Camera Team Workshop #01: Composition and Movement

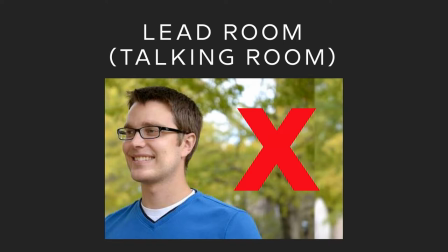12:14 So always keep in mind, like if you're on a camera three or even on a camera two as well, or if you're just out and about with the camera in your hand, make sure, give them ample lead room.
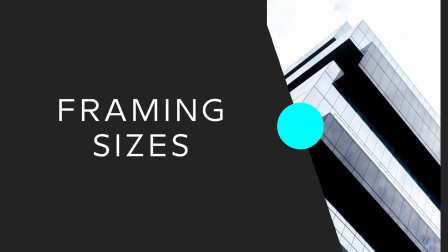12:26 Real fast, we're gonna go through all the different framing sizes and you hear us a lot talking about, oh, can I get a close-up on this? Can I get a full body shot on this? Can I get a wide shot? This is the set in stone definition of what all these should look like.
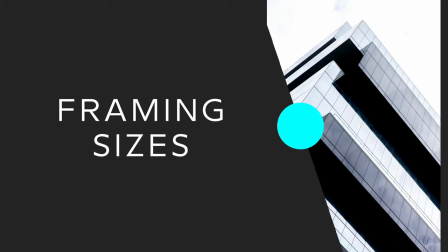12:43 And the first one is the only one we're going to go over that isn't actually about a size of a shot.
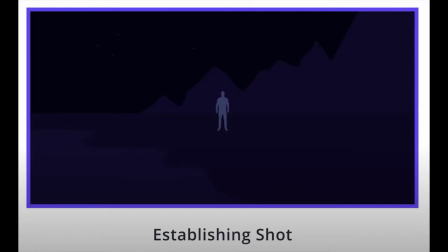12:49 It's about a function. And this is the establishing shot. And this is more of the reason we have an establishing shot is to let people who are watching our broadcast know the environment we're in.
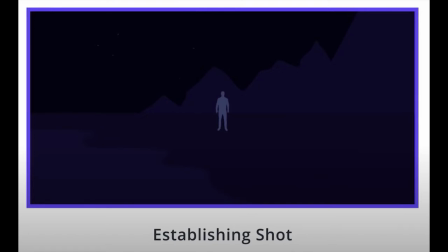13:04 Like, what's the surrounding? Are we outside? Are we inside? Are we in a big room, a little room? So, for example, it shows the scale of things.
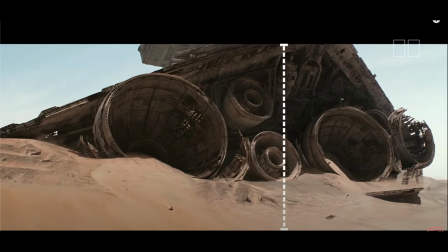13:13 You know, in Star Wars, we can see how huge the Star Destroyer is, and we can kind of see Rey sliding down. It just helps put us into the scene. A good example for this, this was our establishing shot this past Sunday.
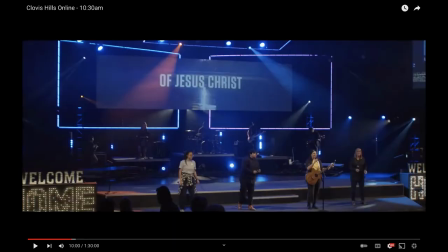13:27 It used a good old wide shot on camera, too. We can see the stage, we can see the lights, but we can also see how the singers scale to that. you can't really establish where the scene is taking place off of a super close-up shot.
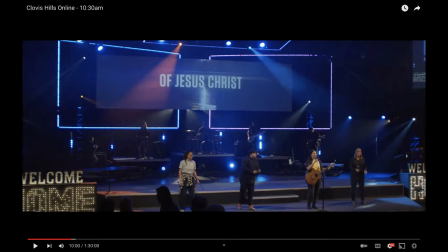13:41 So I always think of, I like to let people know where we are in the scene, trying to immerse them in the room as much as possible with that first shot.
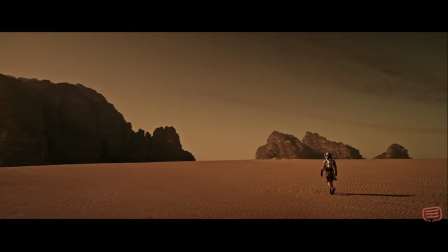13:49 And now we'll start going over the actual sizes. Wide shot, there's an example, and there's an example of what it looks like on a Sunday.
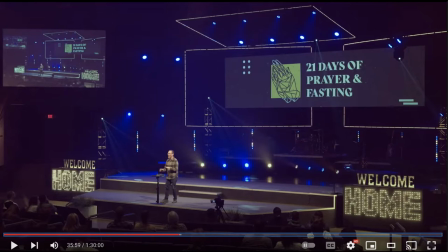13:59 We can use a wide shot as an establishing shot, or you can use something else. But this just shows surrounding the scale of the subject, in this case, of being Sean. This is also a really good example of using the rule of thirds.
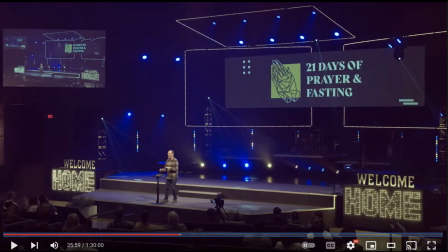14:15 If you guys put the example of your tic-tac-toe there, we can see Sean is on that lower left third, and then we can see the focus of the logo on the upper right third. Again, not symmetrical, but it's still balanced.
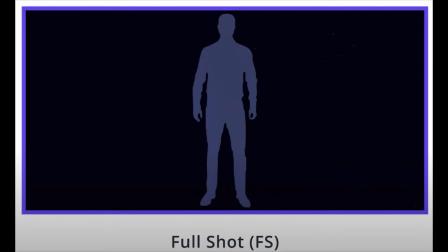14:28 Full shot. We often refer to this as a full body shot. Head to toe. Get your subjects all the way to the top, all the way to the bottom.
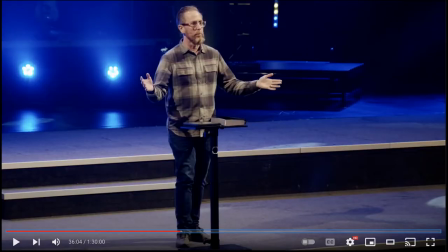14:35 And this is what camera two looks like with a full body shot with Sean. This is a medium full shot.
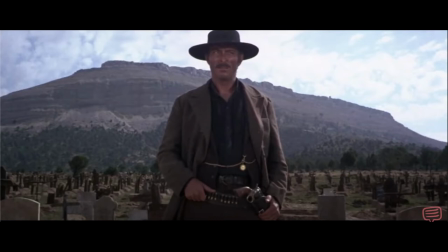14:42 This is a nickname the cowboy shot because in the good old westerns, it was just wide enough to get their holster in there.
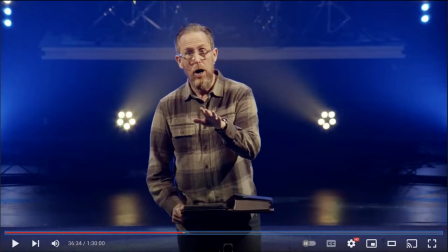14:51 And this is probably what I would say is the majority of the time. There's Sean. He's our favorite cowboy. boy. This is one of our most default shots, especially during the message.
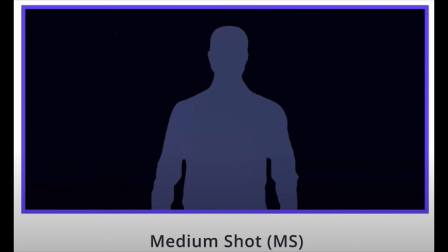15:05 Go to medium shot, a little bit tighter. This is above the belt. There's our boy Miles.
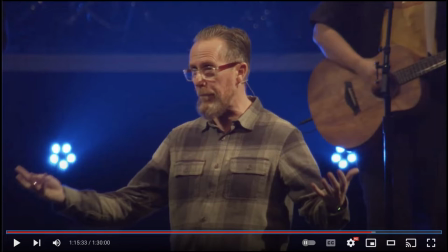15:11 And you notice we go to this one, usually during prayer time, as it gets more intimate, as the singers might be a distraction with a wider shot, we push in closer to Sean. Oh yeah. And so that our stage manager can get the podium up as well. And then this is about as tight as we go for the message.
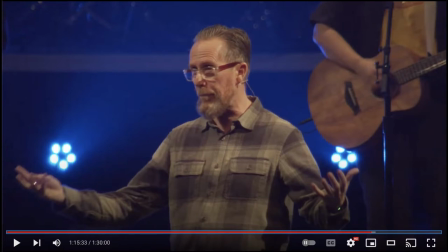15:31 I don't know, we might, I don't know, the issue with going closer is since this is the same content that gets pushed to our campuses, like, can you imagine a super close-up shot of Sean going to a six-foot screen in Old Town?
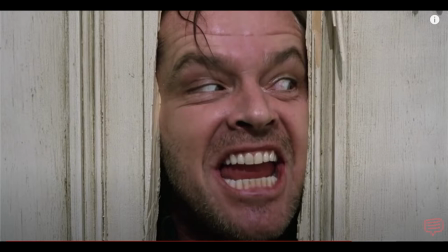15:46 Like, that would be a little freaky. So we usually...
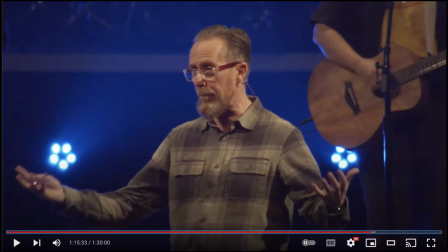15:50 The caveat is this could change someday because eventually we'll be getting to the place where this room online and the campuses can all be seeing something different. And then let's just get a little more creative with what each room requires. Yeah. Yeah. Yeah. But right now we have to kind of we've got to split the difference a little bit.
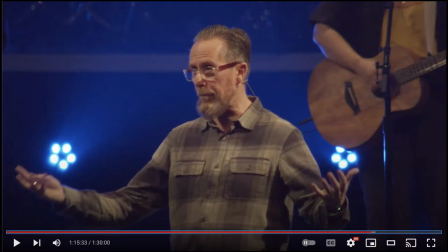16:10 Yeah. Yeah. So here's the real fast review.
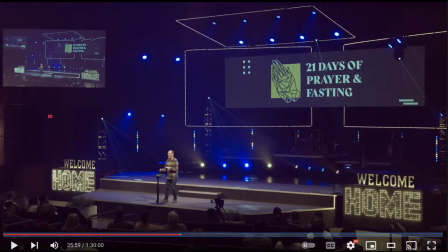16:16 So we've got the establishing shot. We've got wide shots. We've got full shots or full body shots.
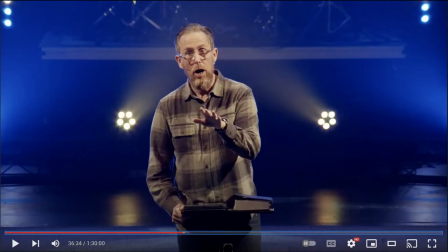16:24 We've got cowboy shots. And then we've got our medium shots.
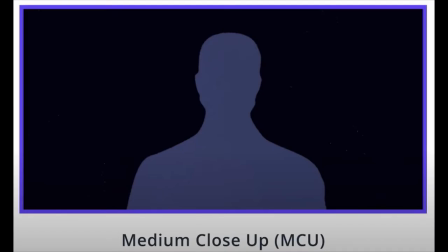16:28 And then moving forward, other examples, probably not going to use on a Sunday in here, but please use them if you've got a camera and you're out and about.
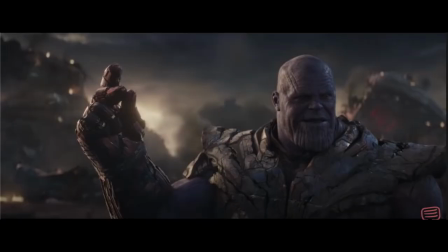16:37 Medium close-up. Got our favorite bad guy right there. Also notice, rule of thirds, yeah, he's not in center. It's because there's two balance points here. And then we've got our close-up. but here he is.
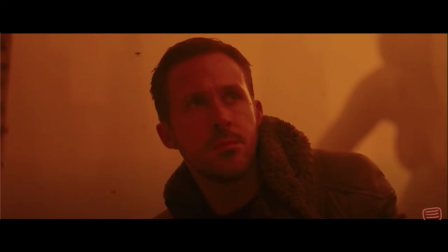16:50 Here's Johnny. Here's Johnny. There's another good example of a close-up. Here's an over-the-shoulder close-up.
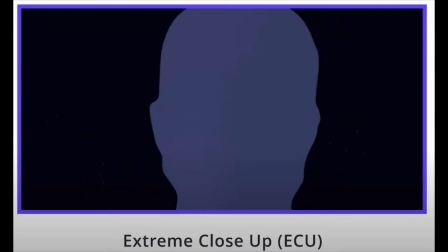16:56 And then finally, we've got extreme close-ups, which is very close.
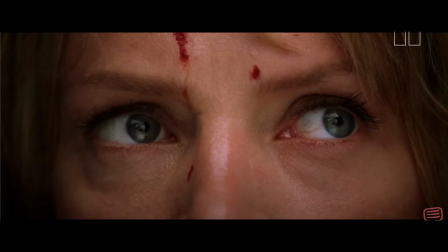17:02 An actual example, because obviously you're not going to zoom in on Mars' face this much, we might use something like this on a Sunday.
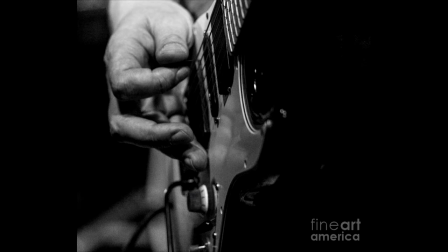17:08 This might be a great shot for a camera five or a camera six to hit. But yeah, those are all the different shot sizes, so whenever you hear your director calling out for those, that's what you should be giving them. Anything on shot sizes. Um, I think that's the biggest, um, our, our real goal is that, um,
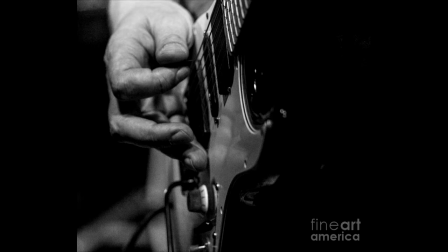17:26 you start to also, uh, we try to watch depending on if you're like a solo shooter, say you're a photographer, you're probably in the course of a Sunday going to do close to all of these shots because you're a little less constrained. Like you don't have a letterbox. You you're dealing with still targets and you're capturing, you're capturing like standalone pieces of the experience. Whereas Because when you're on video, if you're on camera five, you're probably never going to do an establishing shot. Right. Because that's just not like we have other cameras for that. So the question then becomes as you look at, and we'll talk about this a little bit later tonight, but this is the preview of like, depending on the role of what you're doing. If you're on a Sunday and you're part of our multi-cam team, part of our live video team, it's really determining what your role is based on your camera. And you pretty much stick to that. So what's cool is you start to realize, hey, if I'm on camera three, like, most of what I'm doing is like medium close-ups, those kind of things. If I'm on camera one during the sermon, I'm never going to get to get that extreme close-up shot. No. Like, it's just not going to work. We've both had COVID, so I can do that. Anybody so far have any sort of questions before we get to the next part? Cool. Yeah. We've kind of been going over a lot of this. We've been doing good.
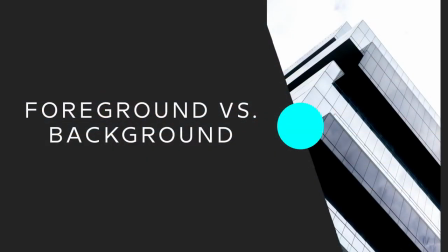18:59 Here's just some examples, just more examples of balanced shots of the foreground versus the background.
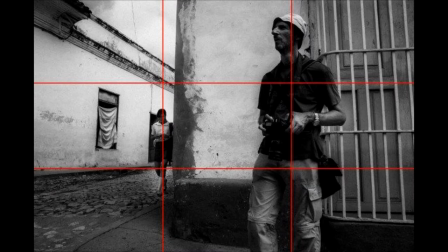19:04 You can see, again, split thirds. Split thirds. this one's one of my favorites.
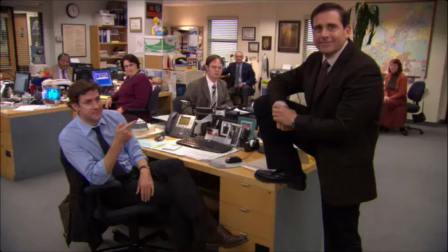19:14 Like, this is a Renaissance painting. I'm sorry. This is, so one, we can see the- I would create a laser pointer for you right now. I wish. So we can see the balance here, right? There's Michael right on the right side. Second most important thing your eye is drawn to. There's Jim balanced on the left third.
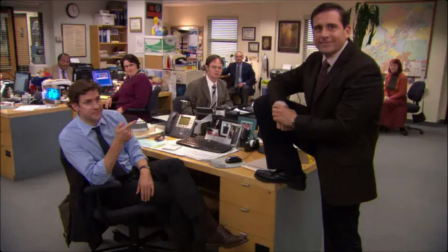19:31 And we can see that none of our subjects or none of the people in there are stacked on top of each other. We can see everybody clearly. And that's something I would love everybody to be aware of. Grab the camera back. Can you put me on five? Five. Yeah.
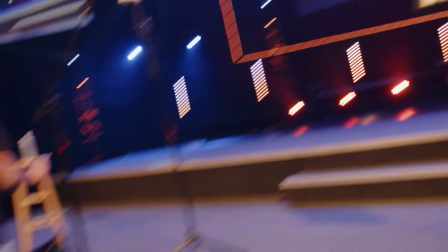19:51 Okay. We'll be good. Yeah, get on stage, Dan. So let's say, no, no, no, keep Paykel there.
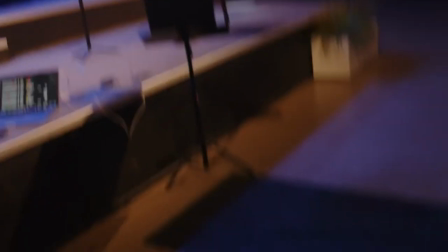19:58 And then why don't you stand next to Paykel? Oh yeah, that's good too. So let's say I'm on camera three or any really camera, really. And I'm trying to get a nice shot of Paykel here. This is exactly the kind of composition I would want.
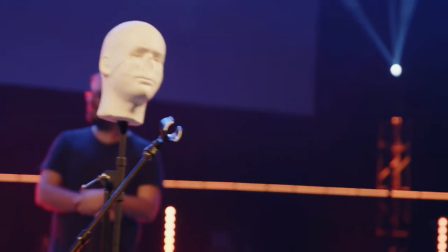20:11 I do not want stacked subjects, because it's like, does Paykel have four arms?
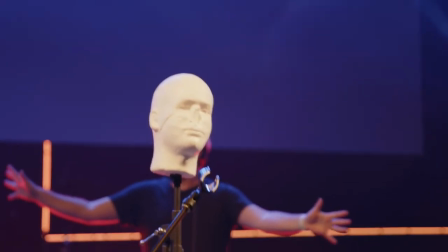20:17 Is there something going on behind him? It feels really like, what am I supposed to be looking at here?
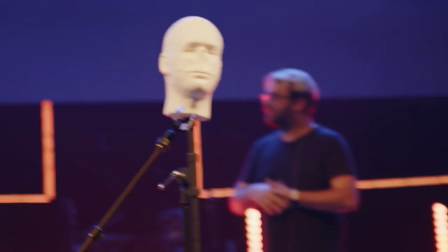20:22 I wish I could see the person behind. We want to offset them.
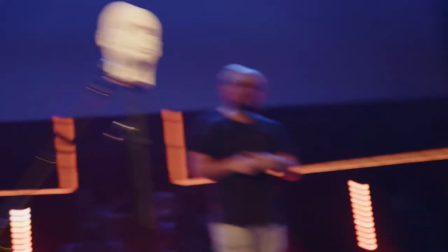20:25 And so, as a handheld camera or a photographer, that would be you grabbing your camera and moving.